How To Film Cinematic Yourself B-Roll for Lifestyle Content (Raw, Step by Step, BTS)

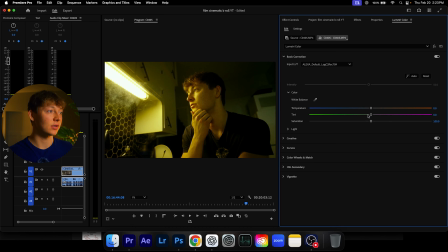If it doesn't look good, I have another way of critiquing this and making it actually look good. And it looks like we're gonna have to do it. So when I color grade, majority of the time I use Dehancer, and all I do is come in here, I use this preset I made.
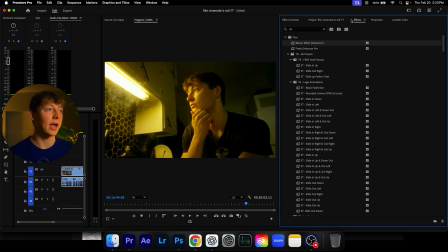It's called Bloom. It just adds a little more bloom to here, and it'll allow us to control all of these colors. If you don't use Dehancer, that's totally fine, man. You can just keep critiquing with lumetri color, but Dehancer is really a no-brainer if you guys are using this shit.
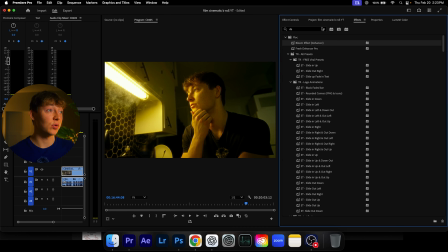I'm not sponsored or anything. I just use it all the time. It's really just, again, a no-brainer, like I keep saying. So when I do the fix all this kind of coloring and this, it's like too green, I want it to be a little darker. I first come into expand, I make sure that my black points are right.
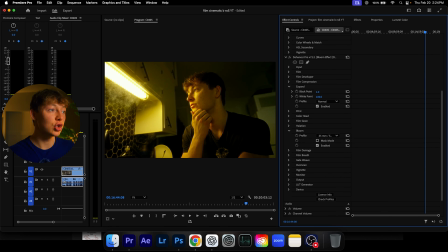So if I want the image to be a little darker, I just mess with this. Don't like go crazy on this, just a little bit. And then I always like to decrease these white points just so it brings, but this light actually looks like it's too bright when I do that. So I'm actually might just leave this or even turn it up so it's not as bright.
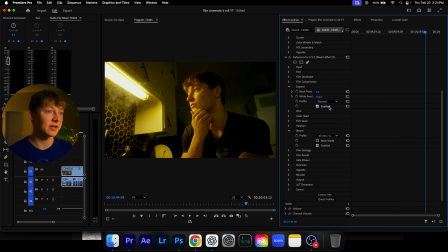Maybe like 105, just like so. I really love that. And to fix all this kind of warmish too green type of thing, we can go into the, where is it? Color head, make sure to enable this. I'm gonna drop these down just so I can adjust these a little bit better.
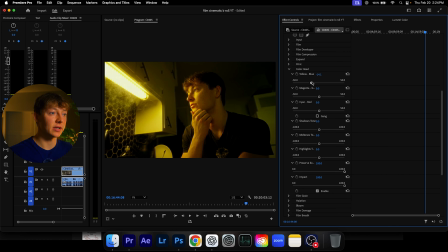And all I like to do is mess with these, see what works, what doesn't. So for instance, I'm pretty sure this magenta might help out a little bit, or this cyan red. Yep, so this helps out a little bit. I'm just gonna bring this kind of to like the left, maybe mess with like the shadow tones and everything.
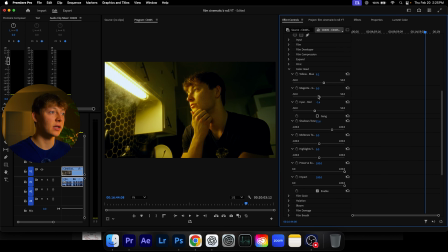Maybe just bring this to the left, right, whatever looks good, right. Bring this right, left, see whatever looks the best. That, I don't really like that, so maybe just mess with this shit. It all comes down to what your eyes look like, man. Keep doing it, keep adjusting, see what it looks like. I kind of like that.
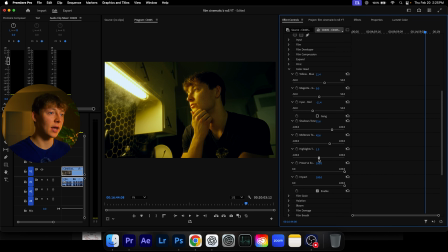And then I want this to be yellow, so I'm gonna bring this to the right. Highlight tones, I'm just gonna keep that 0. And then if we disable this, it looks like that, and now. So it kind of gives it a little bit more of separation from this yellowness to over here.
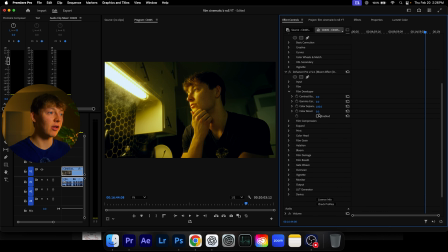Another thing I like to add is to come into the film developer, hit enable, and then you can really mess with the coloring. So for this instance, I'm not really gonna add a boost or anything just because my LUT does that already,
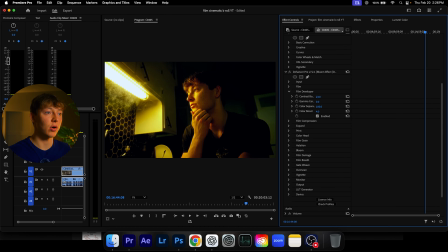but it's just a good way sometimes if you want a little bit more of a color boost, and I can decrease this or not. I'm just gonna leave it at that. And this is actually looking pretty good. I kind of like this already. I do sometimes like to add the halation too, just because you can see right here, it only adds like red.
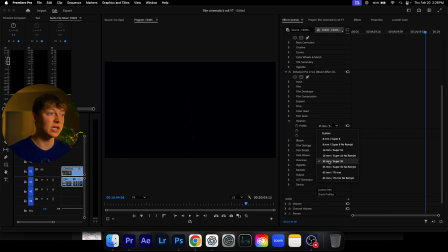And then if I want to obviously make it more, I just decrease the millimeters and it is a lot stronger.
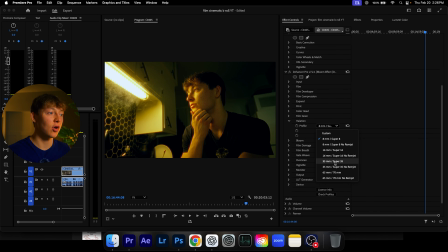So this is before. And then after, I like to go right around 35 millimeter or 65. I don't like to go crazy, but it just adds that little bit of touch that you can barely see, but it's there, it's there.
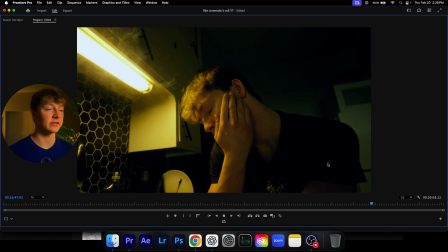And this is kind of our final result. I kind of really like this. Actually, it looks really good, I think, personally. It could have been a little better, just like everything in life could have been just a little better, but I'm actually really happy with this, how it turned out. It gives it that really dark green vibe.
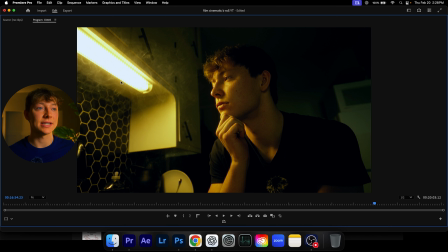I love how the light kind of really just shines extremely bright and hits my face really well to get this like dramatic look. I like how my hand is kind of like this, so then it contrasts from highlights right here on my fingertips to shadows down here.
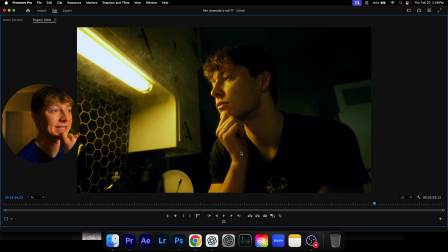And then my shirt is nice and black, so it makes my skin just pop and everything. My eyes pop really well. Everything around this just pops extremely well. And if you guys want to learn how to get this really poppy, warm film look that you see right now with all this kind of like poppy colors, go click this video right over here, and I'll catch you in the next one. Peace!